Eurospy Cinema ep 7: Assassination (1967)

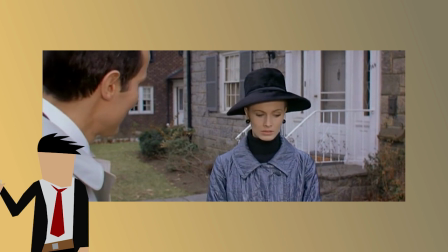Something else of note about the score is that it often reflects Philip's mental processes.
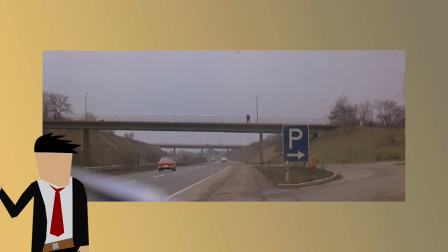It's loud and dreary as he drives through Hamburg, but then more contemplative at the end of the film when he's driving and considering his life's course.
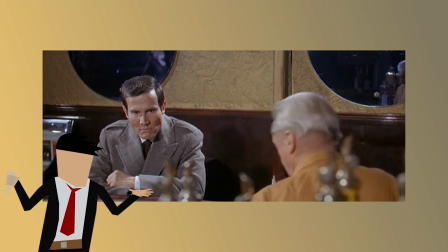Speaking of Philip, Henry Silver is fantastic. He portrays the struggle of taking on a new identity just so well.
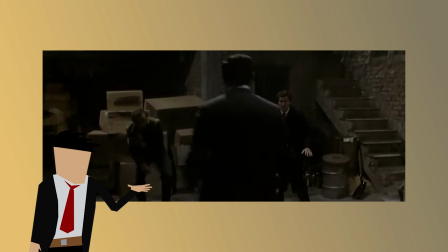He's shown wrestling with how Philip is not allowed to drink and also confronting the fact that he could never go back to the person he was.
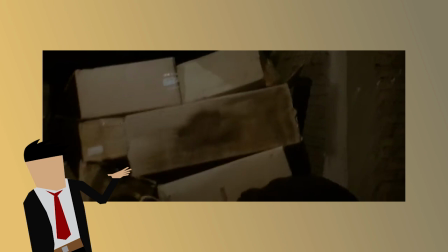He plays his character as a rough, mean, ruthless killer for the CIA, setting him aside greatly from the Bond of the time.
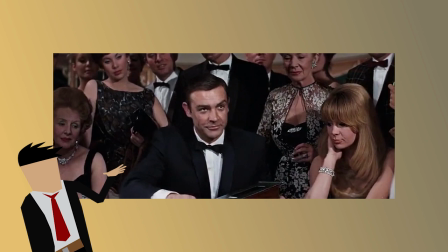Unlike how Connery was suave and debonair, Silver plays his character as a gruff, jaded assassin.
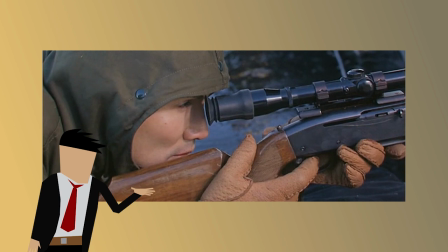A really nice contrast, which contributes to a very fresh feel for the entire film.
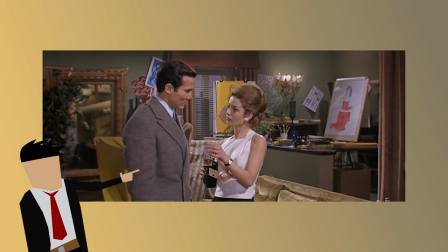There's even a scene where he rejects the advances of a female enemy agent.
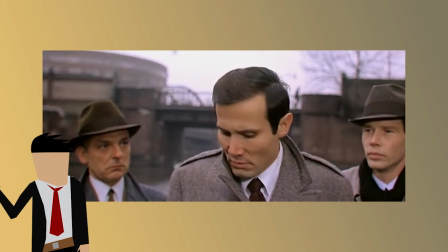Silver, for the most part, just does a really nice job of portraying himself as an actual spy.
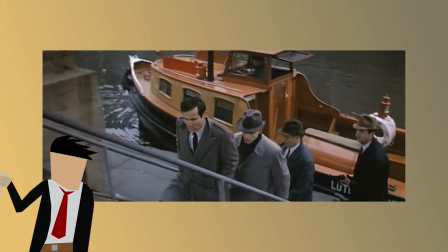He acts very competent and ruthless in all the fight scenes, and he carries and handles guns like a professional.
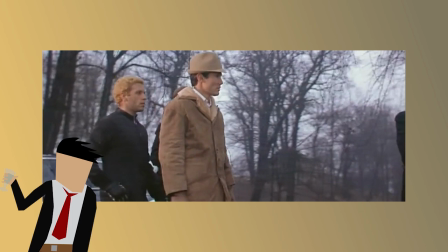There are a few scenes where the character John has to confront his own mortality.
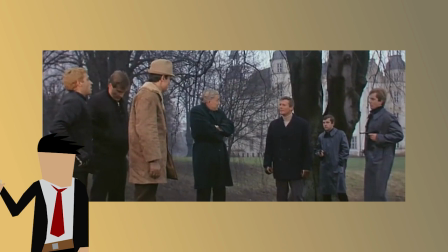The fact that his previous life is dead and buried,
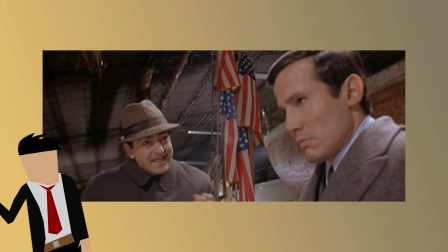and that now he has to be a completely different man or risk death works really well with Silver's overall demeanor.
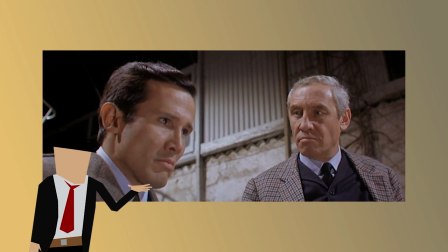In these scenes, John is amazing with lines like Even if the whole world blows up,
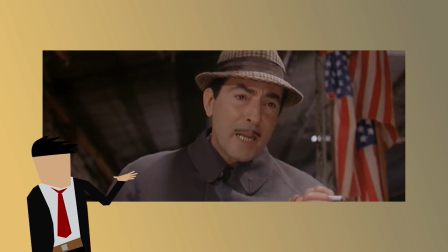why should I give a damn now? which just perfectly encapsulates his outlook on life itself now.
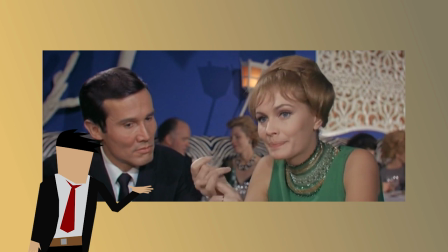The film spares no hardship for this character, going so far as to have his former wife tell him not to get married, because her marriage to John was a failure.
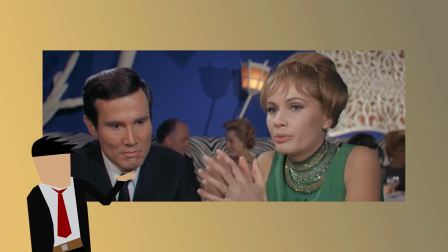Silver perfectly captures Philip's feelings in this scene,
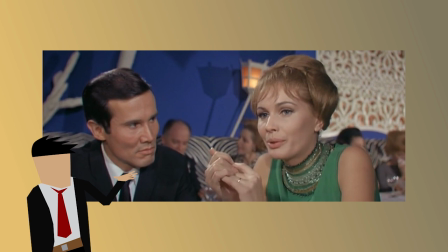mortified that what he thought was a somewhat healthy relationship is being depicted as a major disaster.
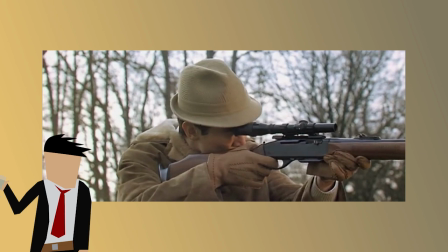Overall, Henry Silver plays Philip exactly as he's written and he's a very
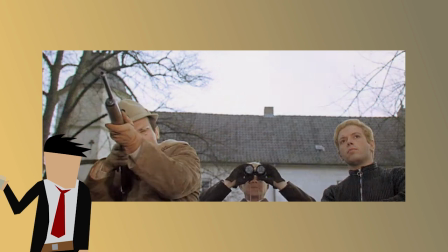refreshing lead because of how vastly different he is from the majority of Euro Spy leads at the time.
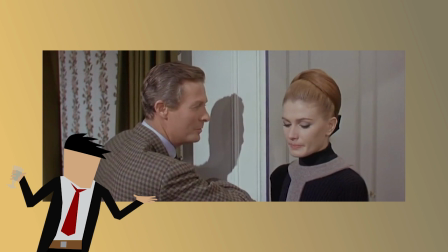Fred Bear portrayed Bob, the film's other double agent and Barbara's fiance and later husband.
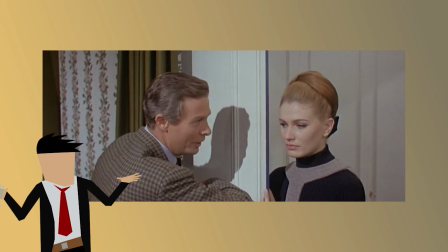He pulls a pretty solid performance and ultimately does a very nice job making Bob feel slimy and untrustworthy.
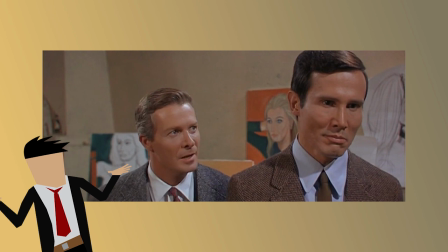The approach to the character plays dividends as, despite Philip not being a particularly likable character,
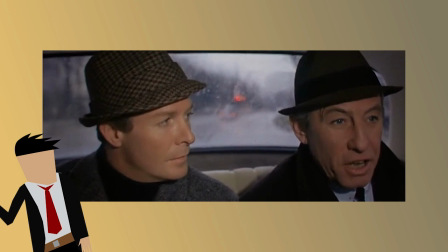contrasting him with Bob means that he appears much more human and relatable. Bob is definitely an ill-defined character.
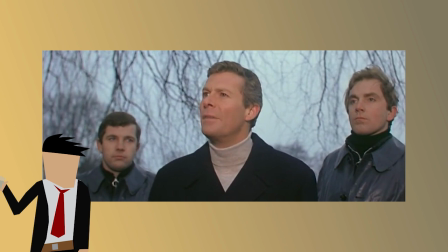We never know which side he was really working for, whether it really was the CIA or the baddies.
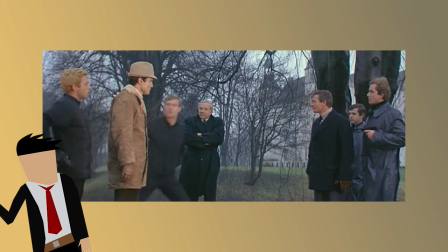This also means that we have no idea whether he really was the man who framed John or whether it's just Philip's blind rage that make him think that this is what happened.
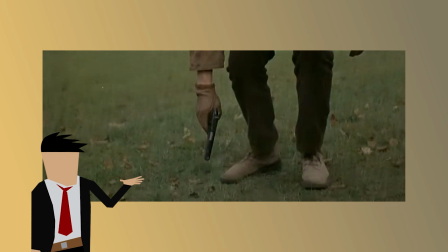The biggest problem with Bob is that we just don't see him a lot and when we do his scenes are of little consequence to Philip.
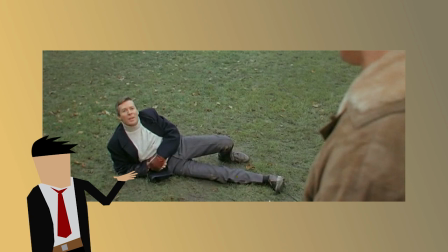Considering how well Bear and Silver were in the scene where Bob is killed I think it would have been so great to see these characters spark off of each other more.
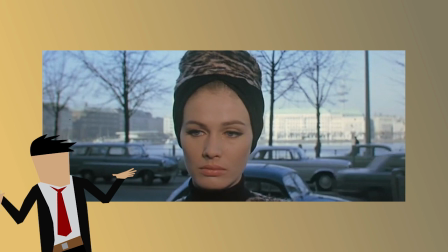However what we have is fine and the performance by Bear is more than adequate. Evelyn Stewart was Barbara.
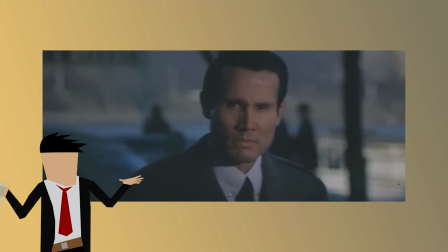The The actress generally played roles in horror films and the like, so it's interesting to see what she does in a Euro-spice setting.
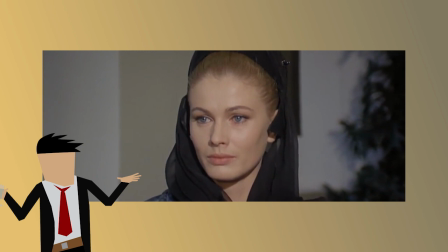She does a really good job. There's a great depth that she brings to the character, especially when describing the not-so-pleasant marriage she had to John.
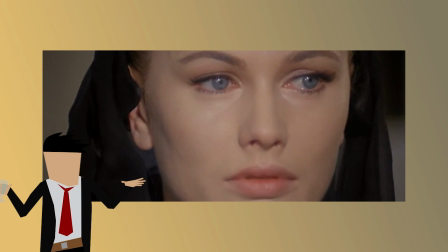Much like Bob, I just wish there was more time spent with this character though.
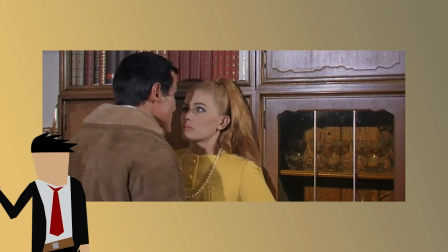It would give the actress more opportunity to show her range, as for the most part she just kinda shows up in short, odd scenes every so often.
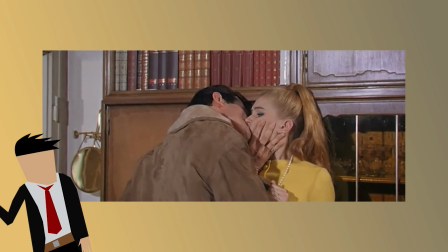her lack of screen time is especially irritating near the end of the film where philip reveals to her that he's actually john she's shocked but we
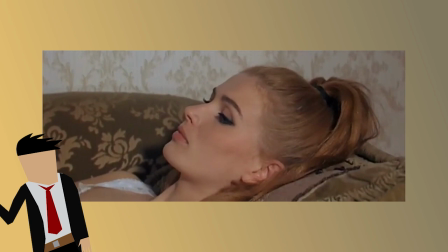then cut away and never see her again only a few seconds later it would have been so interesting to see what the actress brought to the character once she realized that her dead
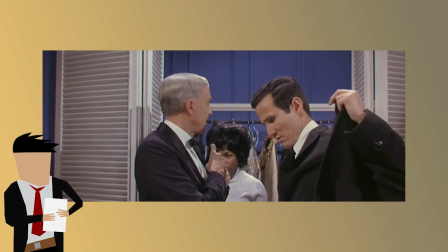husband was still very much alive peter dane played lang the head of the villainous organization and he does a pretty
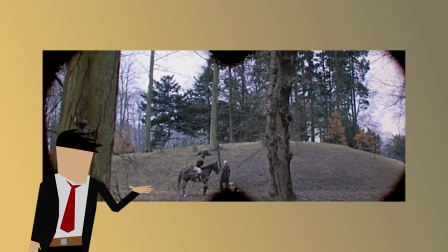nice job of the role bringing a certain subtle cunning intelligence which I really like. He's only got a few memorable scenes, specifically when he meets with his boss.
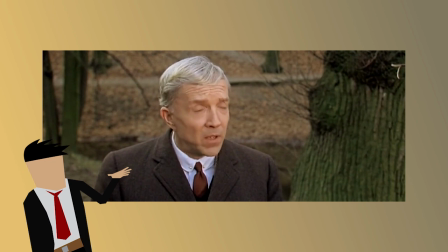When it is revealed that Lang is not really the head of the organization but merely the second in command, his whole performance is put into perspective. Dane for the most part plays him as an intelligent but slightly weak villain,
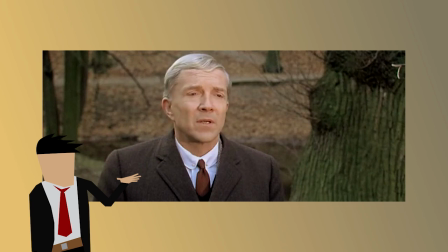almost as if he gets all his ideas from his superiors, which works perfectly with his character as that is what he is written as,
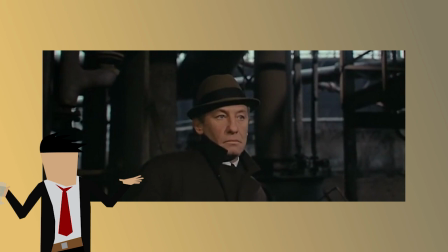the sidekick to the evil Baron who leads the organization. Bill Vanders played Thomas, Philip's CIA handler.
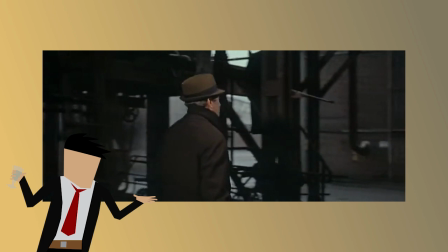The character is written to show up at random points of the film and make Philip's life considerably harder.
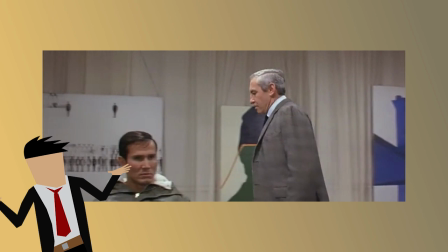And honestly, Vanders does a very nice job of this. He shows no positive emotions until the mission's conclusion, and for the most part acts grumpy and irritated.
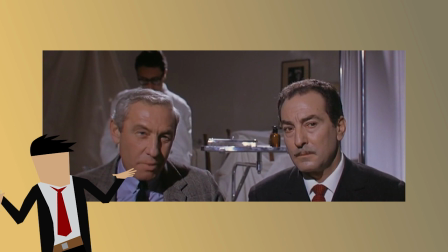He feels volatile, which is ironic as this is how he describes Philip to his superiors,
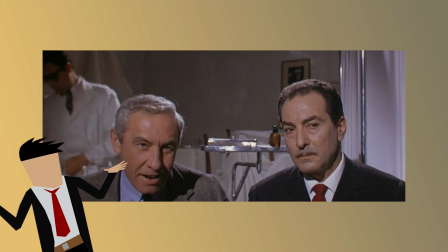and is also one of the key reasons why he pushes Philip so hard to get results quickly no matter the cost.
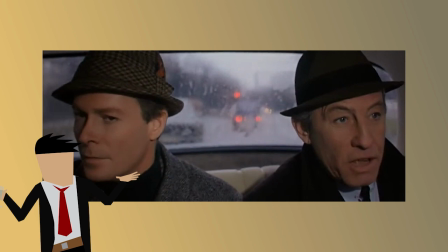The unstable nature of Thomas is most clearly epitomized when he orders Bob to kill Philip at all costs.
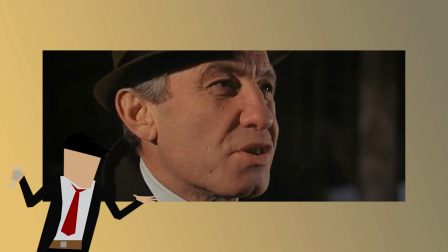This comes just after Thomas has spent tons of time trying to position Philip to fulfill his mission, so why suddenly want him dead?
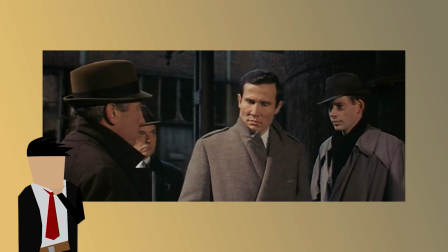It offers the audience the question as to whether Thomas is even a good guy.
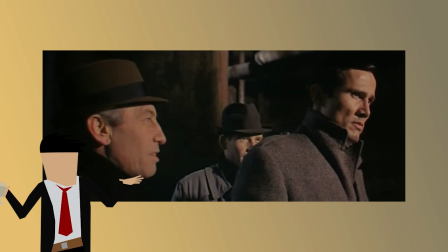Maybe he works for the baddies too. This is never addressed again but it firmly underscores how unpredictable and ruthless this character is.
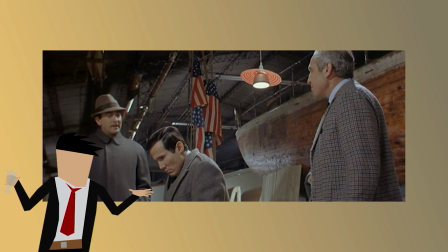All these illogical decisions are very well performed by Vanders who paired with some great camera work is seen to be harsh, imposing and slightly insane.
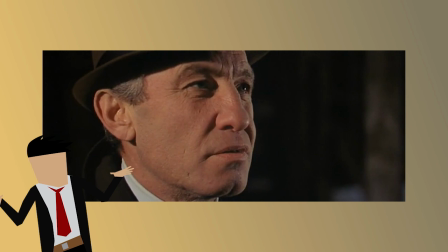The way he talks and holds himself pairs together to create a character who despite
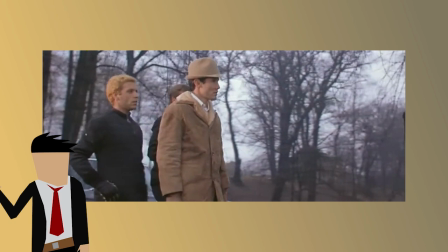supposedly being a good guy is almost as concerning as Lang the lead villain.
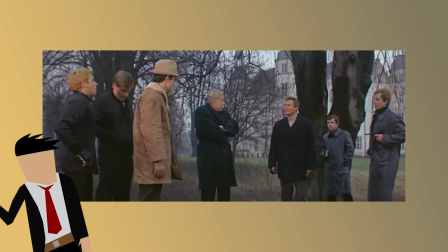Overall all of these actors are pretty solid. They range from fine to fantastic,
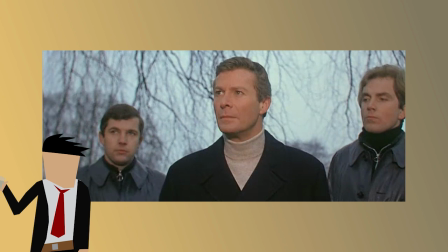so there's nothing really to complain about in the acting department except for the fact that they're dubbed, which for this time period is pretty unavoidable.
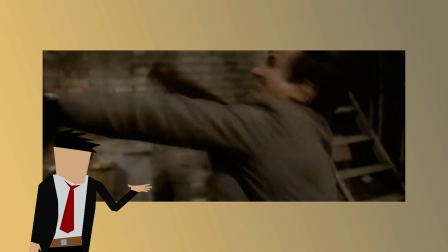Action-wise the film delivers well.
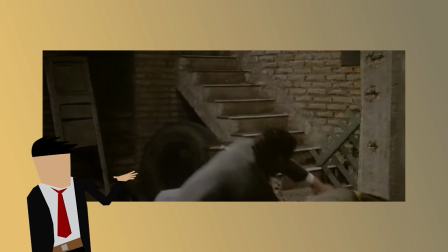There aren't many action sequences as the film tends to rely more upon suspense, however the few that are sprinkled throughout the film are pretty good.
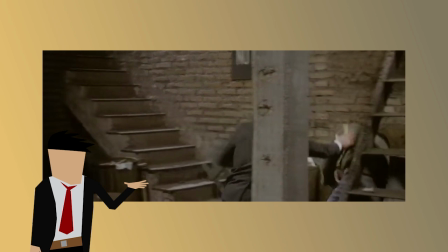Henry Silver is very well suited to action as he really looks the part. there is never an action sequence when he's not convincing.
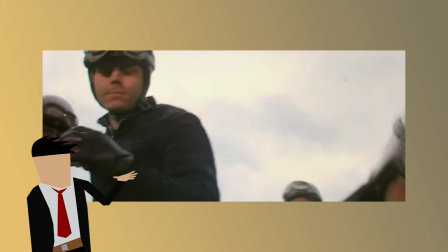Something quite notable about the action in this film is that it leaves a lasting impact on Philip.
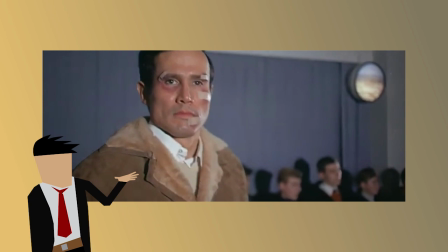Unlike most Euro spies at the time where their main character would struggle beating off like it was nothing,
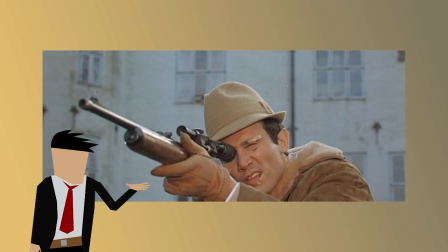Assassination features Philip appearing bruised and dishevelled after a number of rather brutal beatings. It's a refreshingly realistic approach and honestly quite unique. Overall I'd say assassination is worth checking out.
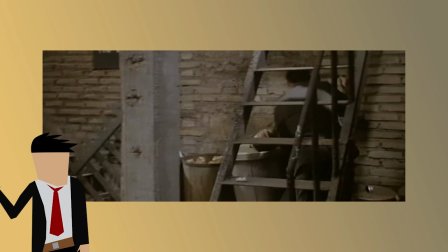It's definitely not a feel-good film as it features a number of rather depressing themes however if you're
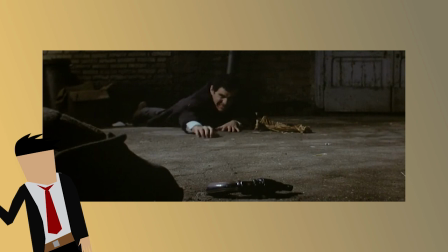in the mood for a refreshingly realistic take on the Euro spy genre then perhaps you might enjoy giving it a watch.
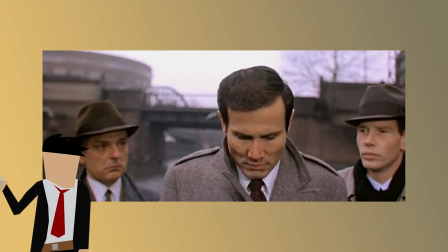The main character is not only well written but superbly portrayed with a pretty solid supporting
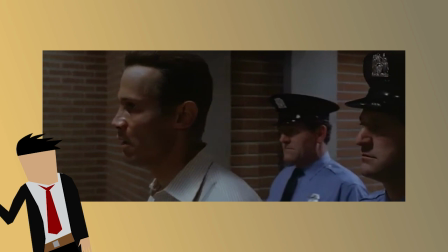cast and the script holds up well despite having the old kill off the main character in the first few minutes trope.
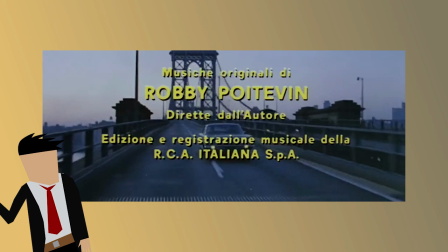The action is very competent, the camerawork has a number of quite interesting examples of La Nouvelle Vague influences, and the score fits very well. If this sounds like something you'd like, check it out! Anyway, that's all I have for this episode of Euro Spy Cinema, so I'll see you later. Goodbye!